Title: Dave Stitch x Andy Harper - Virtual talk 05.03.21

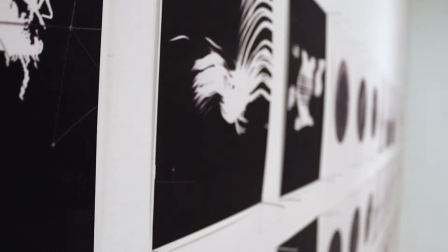520s
Created this wall, it's called the process wall, which was just
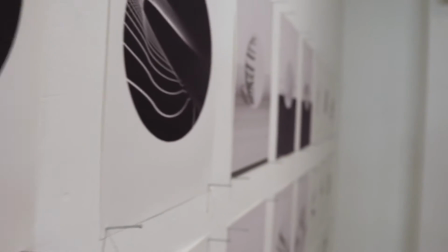525s
my thinking from start to finish as the project developed
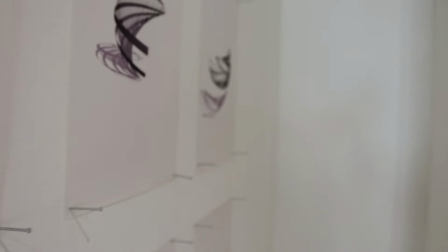530s
out of the darker phase into the lo-fi phase and then into the 3D phase.
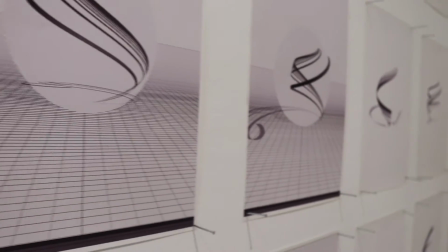539s
So the 3D part was essentially taking
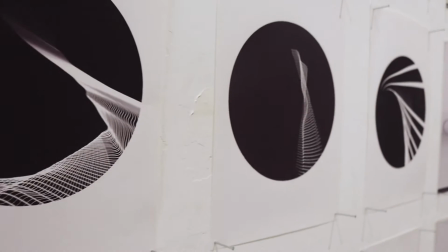543s
one frame from the 2D animation and essentially warping it or mapping it to a 3D shape.
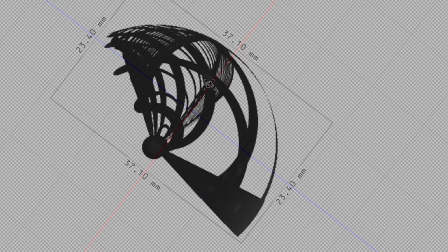550s
In this case, I kept to the circular theme and mapped it to a sphere.
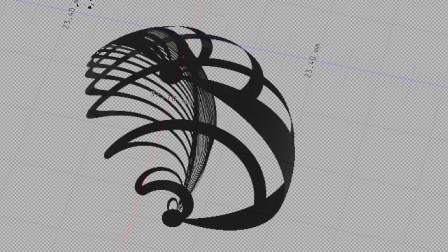557s
So the pieces you can see now are the 2D frame wrapped around a 3D sphere.
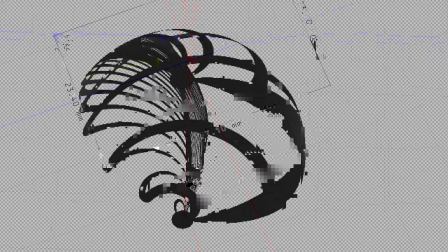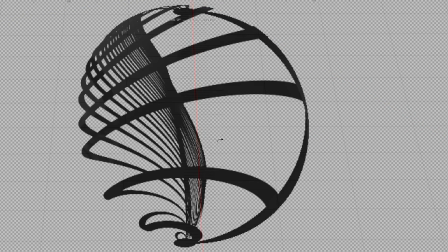570s
I did this in a variety of 3D programs. I actually found Photoshop very effective,
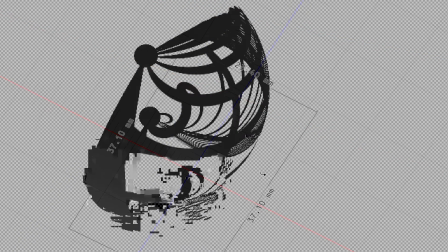577s
and it gave a very artistic result.
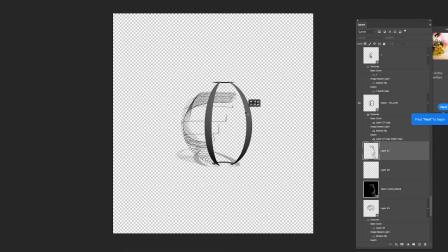583s
So the objects created felt more like sculptures than 3D rendered objects.
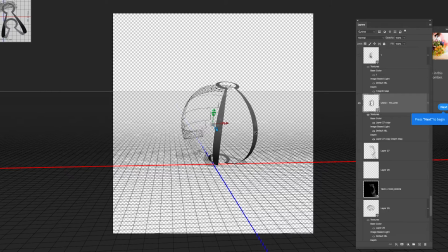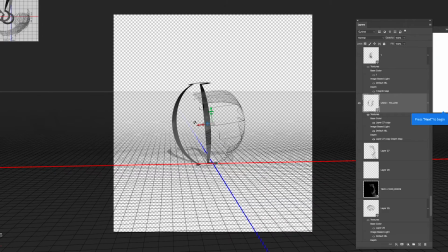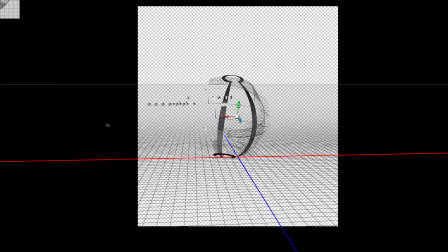So to create depth, I
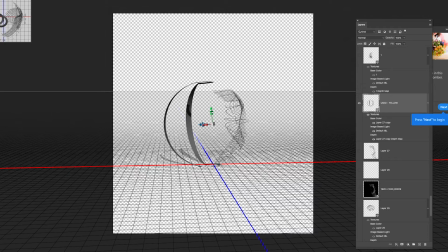616s
built up sculptures within sculptures within sculptures in augmented reality.
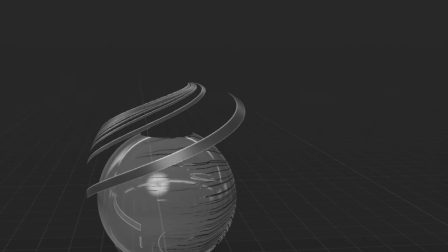623s
The end result was essentially an augmented reality audio sampler. I built 2 unique AR 3D sculptures. Each sculpture had 5 layers, which were based on a chosen frame from the animation above.
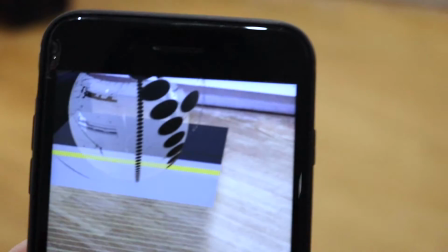645s
The proximity to each layer triggers the corresponding audio track or sample to play.
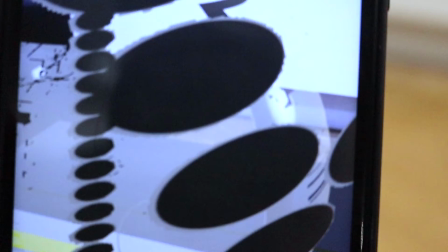652s
The result is a simple audio sampler that can be played in augmented reality.
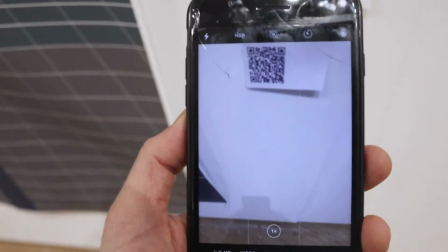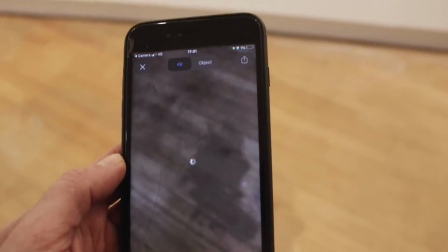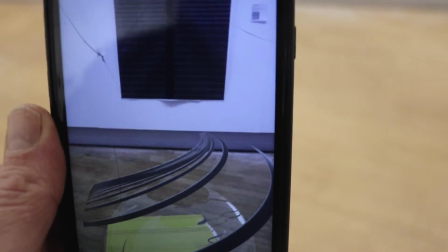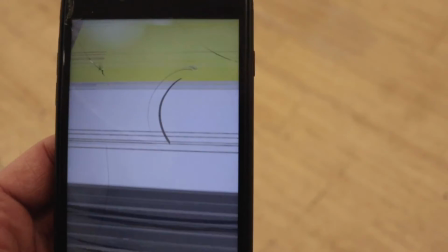That's it, thanks for listening. You can see more on my blog andyharper.co.uk/DV.